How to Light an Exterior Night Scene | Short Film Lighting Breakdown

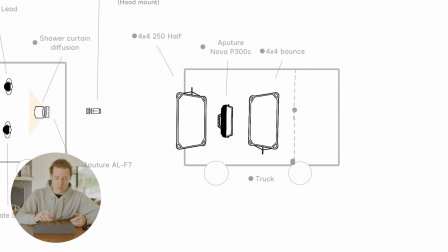8:14 the size constraints of a bed of a truck we had a 4x4 ultra bounce and then a 4x4 250 half diffusion and then as the trucks drove we tried to keep pace between them to sort of make sure that that ambient light that was just filling in there was consistent and kept the levels of that as consistent as we possibly could and what that does if we jump back into the frame here is just sort of lift all the edges of
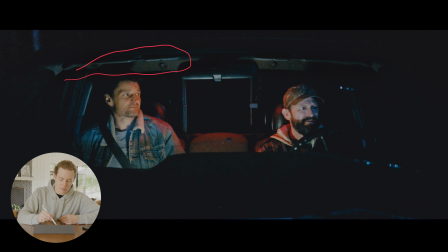8:37 everything you can see on the mirror of the truck here and sort of makes you just feel every single little element. You can see cracks in the windshield here and also lifts everything on both of our talent's faces here.
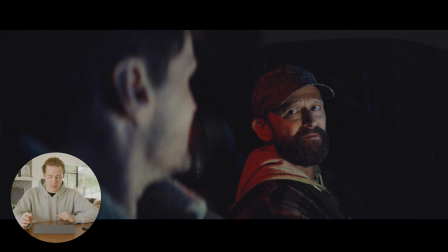8:51 Jumping into the coverage, again, we're going to focus on our protagonist here. You can see everything I just talked about in the shot. You can see, again, the little red backlight that's sort of spilling into his face here. Just a tiny bit of edge, you can see that coming through on our secondary character.
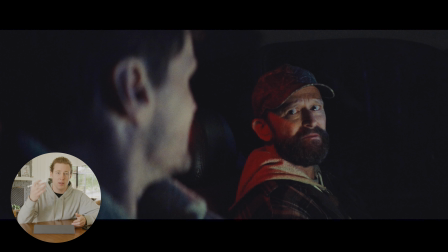9:06 And then you have the mixture of that small LED panel mixed with the 4x4 booklight that's coming in from the other truck in front of us here, and that's just filling in both of their faces. There are frames, this one doesn't have it, where you can see a little bit of tree action happening outside of the window, trees that come through in different frames as the truck is moving and going by. In this scene, we do actually see a little bit of an eye light coming from that mini LED panel that's just mounted in the dash.
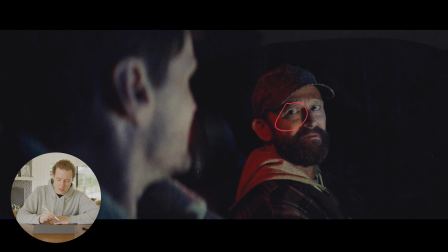9:31 It just sort of makes it pop in his eye and gives that deathly look that he's giving to the other character, just sort of emphasizes that and lets that talent really act with his eyes. Just like how lighting can improve your filmmaking and the projects you're working on, there are a bunch of other ways to elevate your projects to the next level, which is why this video is sponsored by Artlist. If you don't already know, Artlist.io is a platform where you can get stock videos, stock music, and a bunch of digital graphics and assets all in one place. If you've seen the teaser for the short film that we're talking about today and listened to any of the sound effects or the music that was happening in the background, it's all courtesy of Artlist.
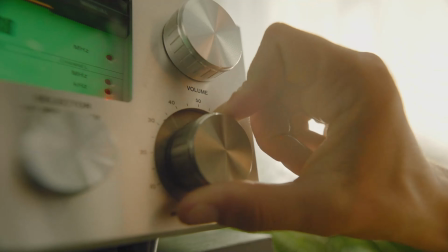10:06 They have tens of thousands of royalty free songs that you can download and use on any project whether it's a commercial paid thing for the biggest brands in the world or something creative like a short film i've made videos about artlist artgrid and motion array their motion graphics platform all in the past i'll leave links to all three of those videos down below breaking down the different platforms but if you're interested in just getting all three you can get their newest subscription
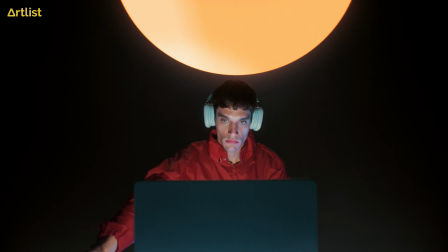10:27 plan which is called artlist max starting at only 29.99 a month you can get access to every single type of asset artlist
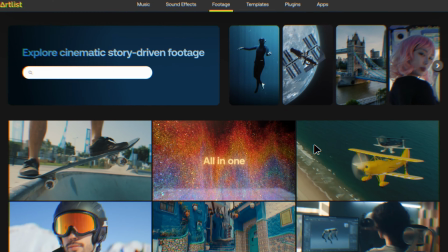10:33 provides stock footage stock music sound effects motion graphics pretty much anything you could think of or ever need when you're editing a video comes in this signal subscription it's awesome i've been using artlist long before they decided to sponsor any of my videos and i was actually paying for the subscription out of pocket because i actually really enjoyed using the service if you want to try it out for yourself i'll leave a link in the description where you can get two months free it lets you try out the platform risk-free you can just download as many assets as you want within that two months and the best part is the license lasts lifetime so even if you cancel your subscription after that two months or after three years any assets you've downloaded and used in projects prior are completely safe with a royalty-free license thank you so much to artlist for sponsoring this video and makes videos like this possible so go show them some love by clicking the link in the description and now back to the lighting setups jumping into our third and final setup here we're going to start on the tighter shot this is actually one of my favorite frames of the movie again if you haven't seen it
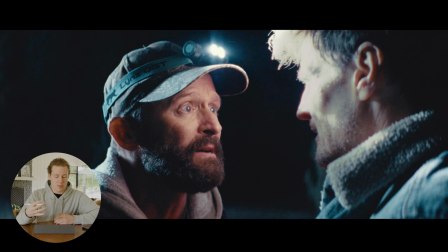11:26 i'll link the whole 10 minute short film down in the description for some reason this this shot and this frame just really looks nice to me lighting wise we've got some similarities to what we've seen in a couple other setups but we'll jump into the lighting diagram and i'll show you how we
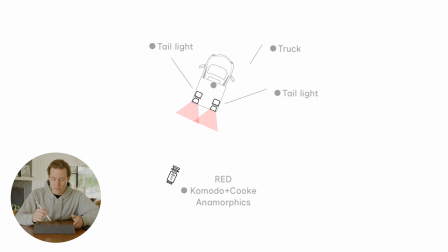11:39 did it so starting off once again we have our red komodo and the cook at morphics as well as a truck in the background of the frame here with both of the tail lights in this case playing uh shooting a little red backlight onto our talent now in this tighter frame you can't see the truck or the taillights playing quite as much.
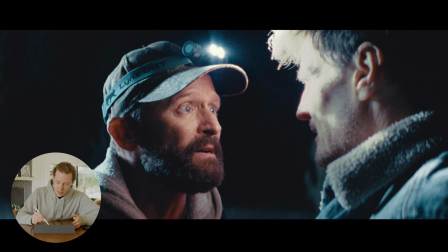11:57 You can see a little bit sort of under his chin here and then again on the edge of his nose over here that red sort of coming through but that's really going to play more as a backlight for the wider shot which I will show you in a minute.
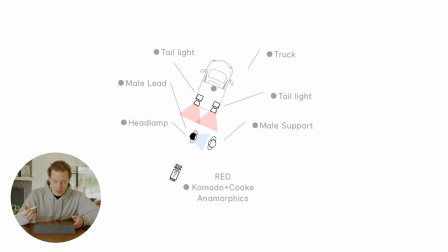12:08 Jumping back into the lighting diagram we have both of our talent sitting in front of the camera and then one of them obviously with a headlamp.